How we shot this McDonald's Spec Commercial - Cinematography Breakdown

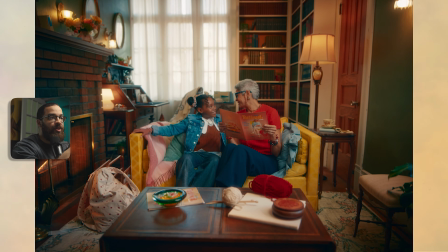As obviously, if you look at this room, there's a lot going on from the light bulbs that you can see all over the room,
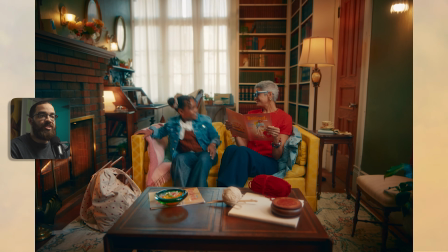the window in the back, and then how we lit our subject specifically, as well as how we developed contrast on our subject.
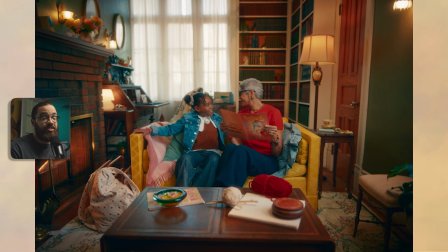Going into this first scene, we really have to ask ourselves what the commercial is supposed to be. And this is from basically when school ends, which is around 4:30 or 5 o'clock when she gets home.
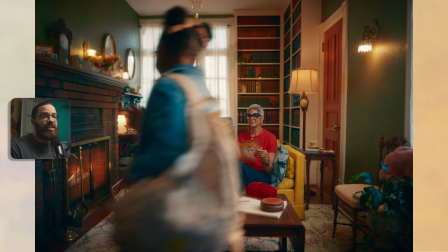And it's supposed to feel like that whimsical, like the sun is setting, I'm excited to go home and I'm about to spend the weekend with somebody or somewhere.
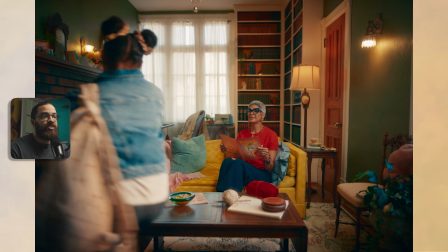So that's the feeling, exact feeling they wanted to go. They wanted to be very orange, they wanted to be very glowy and aligning with McDonald's colors, which is the yellow warmth.
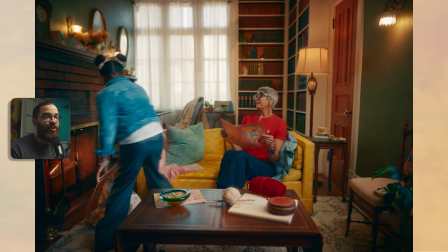And I really had to dial in where this scene is supposed to sit in the edit and really focus on continuity in terms of how this commercial is going to progress throughout the day.
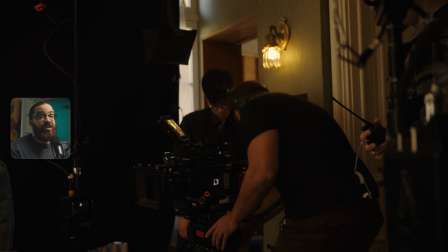And this is something very important as a cinematographer with aligning before each scene,
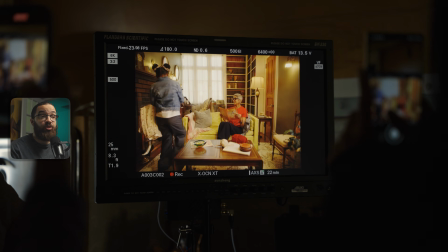and this really helps you set your color temperatures as well as your camera's initial white balance so you don't really get messed up in the post-production process.
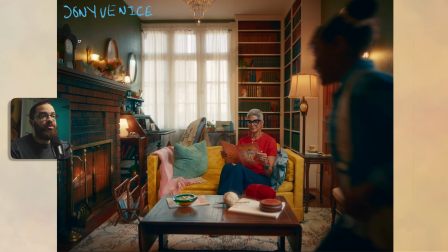So we shot this on the Sony Venice, and then because this is supposed to feel like daytime as well as the sun is starting to set, I could set my white balance to something very neutral. In this case, it was 5600 Kelvin, because I still wanted the daylight to be outside pretty neutral and then bring in some warmth with the use of my lights.
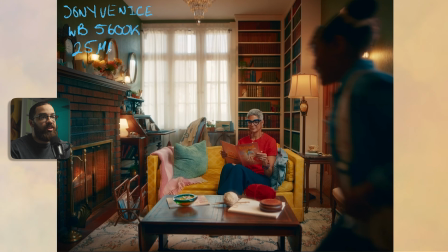And this was shot on a 25mm lens, and we're using the Zeiss Supreme primes here.
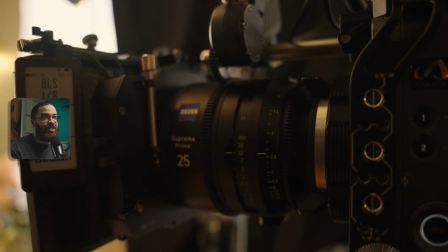So I primarily shot this on a 25, 35, and an 18mm, and we didn't really go any longer than that, other than like a probe lens, which was a 24mm as well.
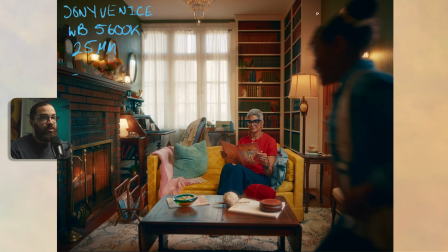And we can really start now diving into what we use for lighting. We're gonna start with a top down of the room, and there's the window that we have here, and then also another window here. And I'm going to start with my exterior lights because this is what I usually like to place, and then I like to place in my other lights.
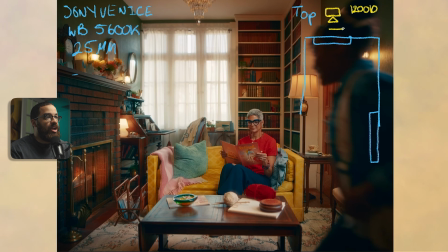So we have a 1200D here, and then in front of that I actually have a silk flag, which is 1.5 stops. And what that is basically doing is spreading out the light on here. And this is a big question and something that you have to talk with your director.
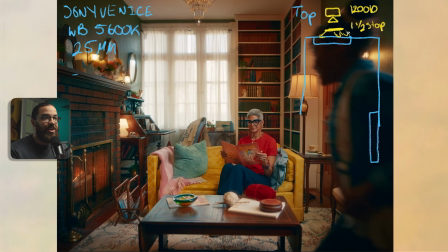What is this supposed to feel like? Do you want rays of sun coming through? Or do we not have a location that allows something like that? It was kind of a toss-up between the two, and then we had the 1200D sparked, and you could really see it as a sourcey basically point, and maybe it could be the sun in the sky,
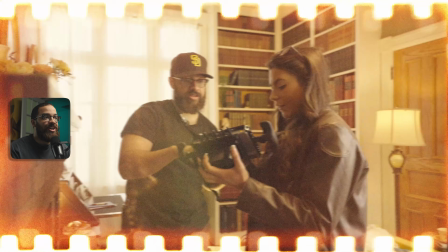but it didn't really make sense in terms of all our lighting directions as well. So I had a conversation with the director and said, hey, what happens if I flood this completely,
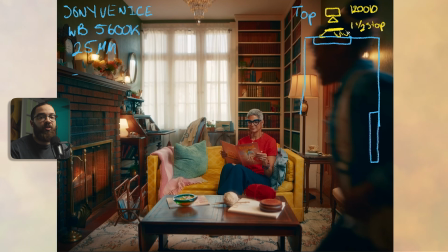spreading all this light out, and the window just looks overexposed, but a lot of light is coming from there. And we tried that, and it's ultimately something that we're really happy with. We have another window here, which I had primarily blacked out. So 3/4 of the window, I just had an 8x8, really blocking that out.
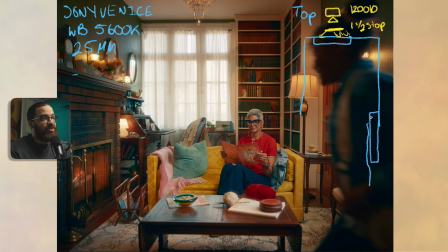But then we really liked some of the little daylight spilling through here, so we had some of that, and I knew this was going to be a really short shot. And outside of that window, I have a 600X, and I actually have 2 of them. And then one was with a spotlight, and this one had a Fresnel.
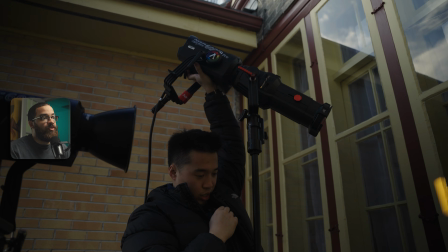And then basically a spotlight allows you really to focus the light, and then a Fresnel allows you to control it having a wider or tighter beam angle.
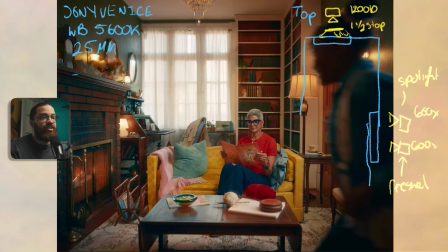And then these were 600Xs, so this allows me to really control the light. Having something that is not 2700 Kelvin, but really dialing in like tones like orange, so you can get those really sunsetty feels and everything like that.
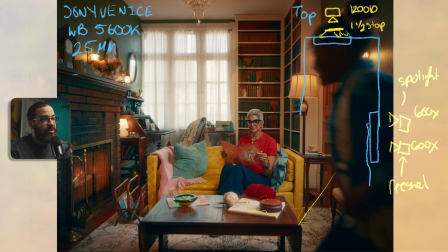So the spotlight was actually aimed down and giving and providing some levels on the room here, highlighting with the streaks and everything that's going on. And then 600X with the Fresnel was actually adding a bunch of light and interest back onto this fireplace.
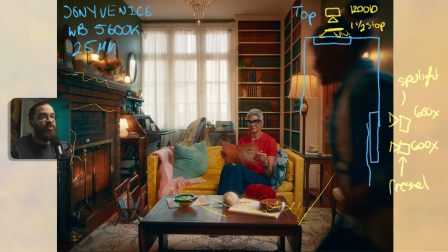We felt the fireplace was a little too dark in terms of the lights that we had in the room, so we had to basically amp that up, shooting through a set of shears that were on there, and it just gave a bunch of texture and levels back to this fireplace. Having that little sliver of daylight coming through, you can see that mixed color temperature in terms of the X with the orange light here,
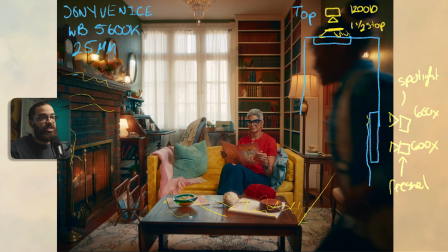and then the actual daylight coming here, which is pushed pretty neutral just because of our camera's white balance.
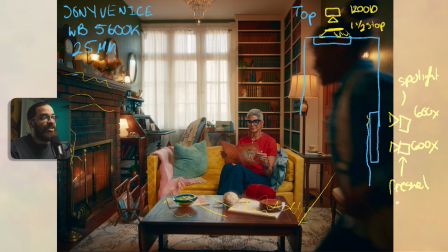And then if we look at percentage wise as well as colors, we just had these set to a general orange. I believe the spotlight was at 100% because we really wanted to focus this and really lift that side. And so those are my exterior lights. I know I like to place those first, but the lights on the side we kind of added as a forethought.
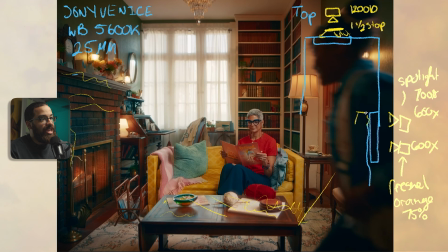But my main key light here is actually Amaran F22C. And then I have this set to 2700 Kelvin. And this has the double diffusion as well as the grid on that to really control the spill, because we're dealing with a wide scene here, and I really want to light my main talent, which is the grandma here, as well as when the granddaughter comes in.
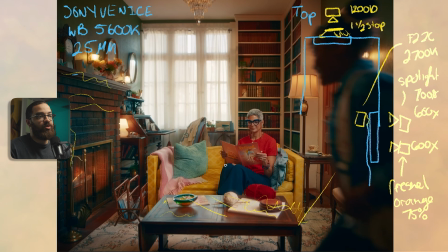And I didn't want the lights spilling all over the room, so that's why I had the grid and really concentrated on what I'm aimed at in front of. So we had this basically boomed out overhead here, and it's honestly like at a 45-degree angle, so it's lighting her and giving her that nice warmth that we feel there. And this was sitting around 60%.
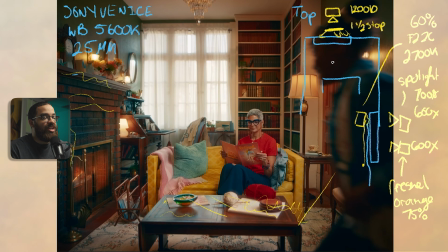So those are the main fixtures we had in play, but the room was still missing something. Just wasn't feeling the warmth that we wanted on the bookshelf, as well as the cases making this feel full. And what we did is we added a aperture. So this is a Nova P300, and we set it to the same orange tones as we have here.
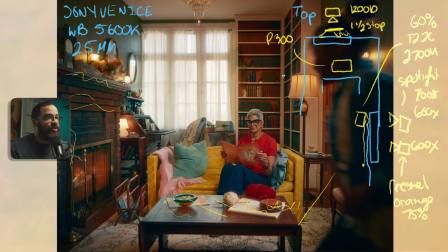We basically laid it on the floor and shot that directly up, but we didn't have any barn doors. So what we did is we wrapped the side and edges in Cinefoil. So Cinefoil is basically like aluminum foil, but it's black.
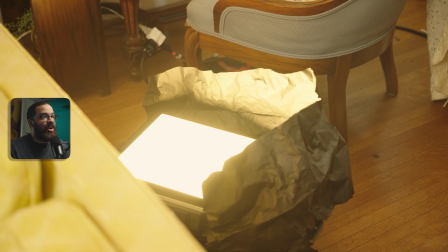And this allows you to really shape lights in a pinch, and you rip off a piece and you put it around.
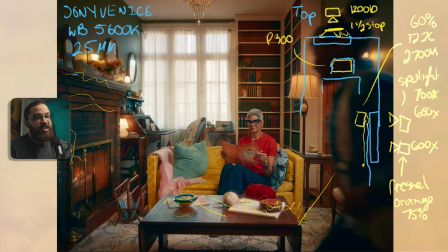And the reason why we did that is because we didn't want that orange color spilling all over everything here, and be very obviously that we put a light back there just to lift the room. So I directed the light straight up and shaped it straight up so we can have more orange lift in the back of the room.
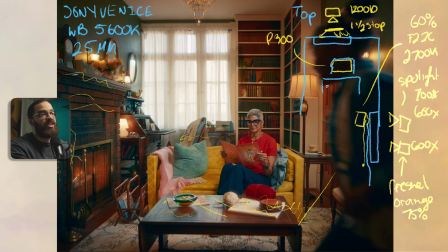The director really wanted to add little pockets of light and stuff that you wouldn't normally see. And a big one here is this light that you see on the bookcase. This was something that I normally wouldn't do, but she was like, hey, we need some interest in the back.
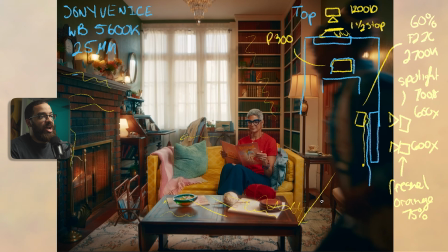So I'm like, give me a second, see what I can do. And what I did is I had a NAND light 6 dB, and this was aimed directly and shaped like a triangle at this shelf here. And we set this to 2700 Kelvin,
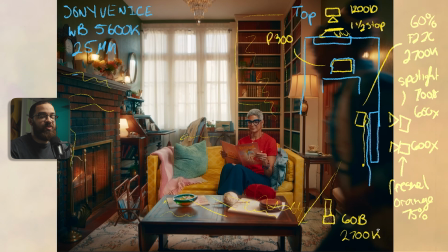and this was lifting that bookshelf and just giving a purposeful highlight to it to add even more interest and pop into this. So it didn't feel completely natural, but it felt unnatural in terms of the lift and look that we're trying to create.
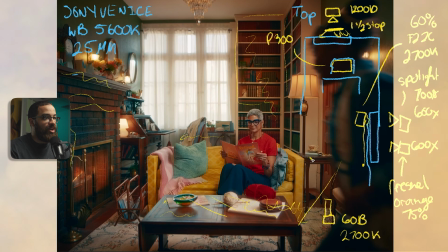And there was actually one light that I forgot that was sitting right here. And this was another Aperture 600X. And this was basically acting as my ambient room tone. And I shot this right up into the ceiling. And this was sitting up at like 5%. So this is the 600X as well.
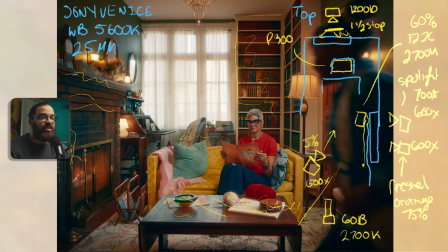So that was because my front of the room was feeling a little too dark. And this was just to lift it in general.
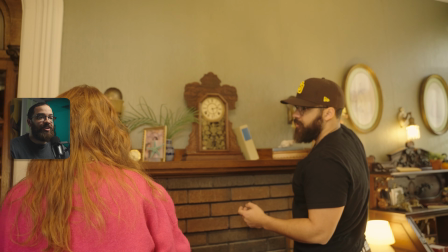That's just a light I remember now. Now we can get into the fun part. And what I mean by that is adding little pockets of light.
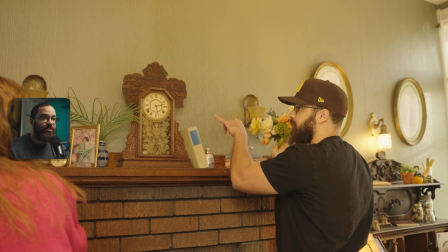And I love to do this with B7Cs, which are those little light bulbs that you see that everybody uses.
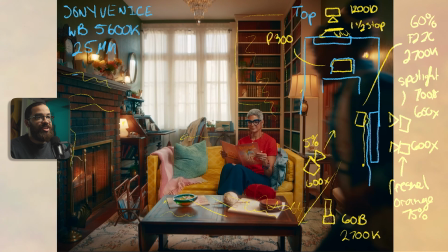You can't see here. There's 1, 2, 3, 4, 5 in play here. Yes, so there's 5 of those bulbs in play. And then again, we set them to an orange color. And why are they on doesn't really make sense because we have so much light from the natural, but it's a commercial.
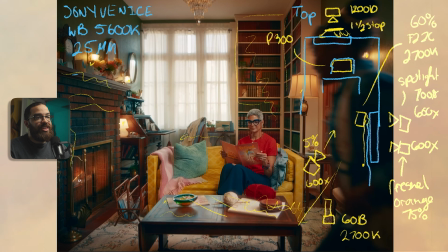It doesn't necessarily need to make sense. And then the director really wanted something in the fireplace. It doesn't necessarily have to look like a fire, but I want some orange in there to really help accentuate this, really feel unworldly and homey. So we have 2 MCs in here. And then luckily the fireplace is metal, so I just stuck them to the back of that.
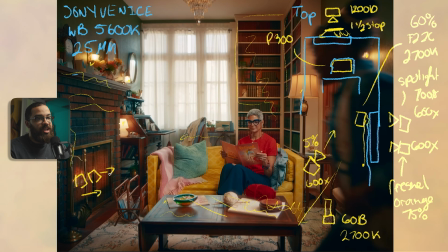And then we did set them to a fire effect, and we had these at 100%. You can see that it's pretty harsh. And usually I would just throw a softbox on these things and then put them into wherever I want. But because the fireplace was black and dark itself, there wasn't a lot to work with in terms of bouncing it off something or diffusing it.
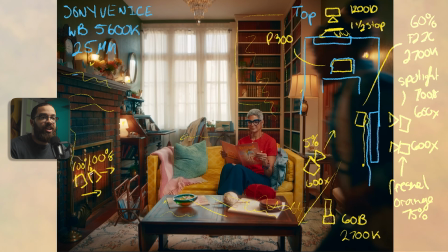So I just popped them in there and put them pretty harsh.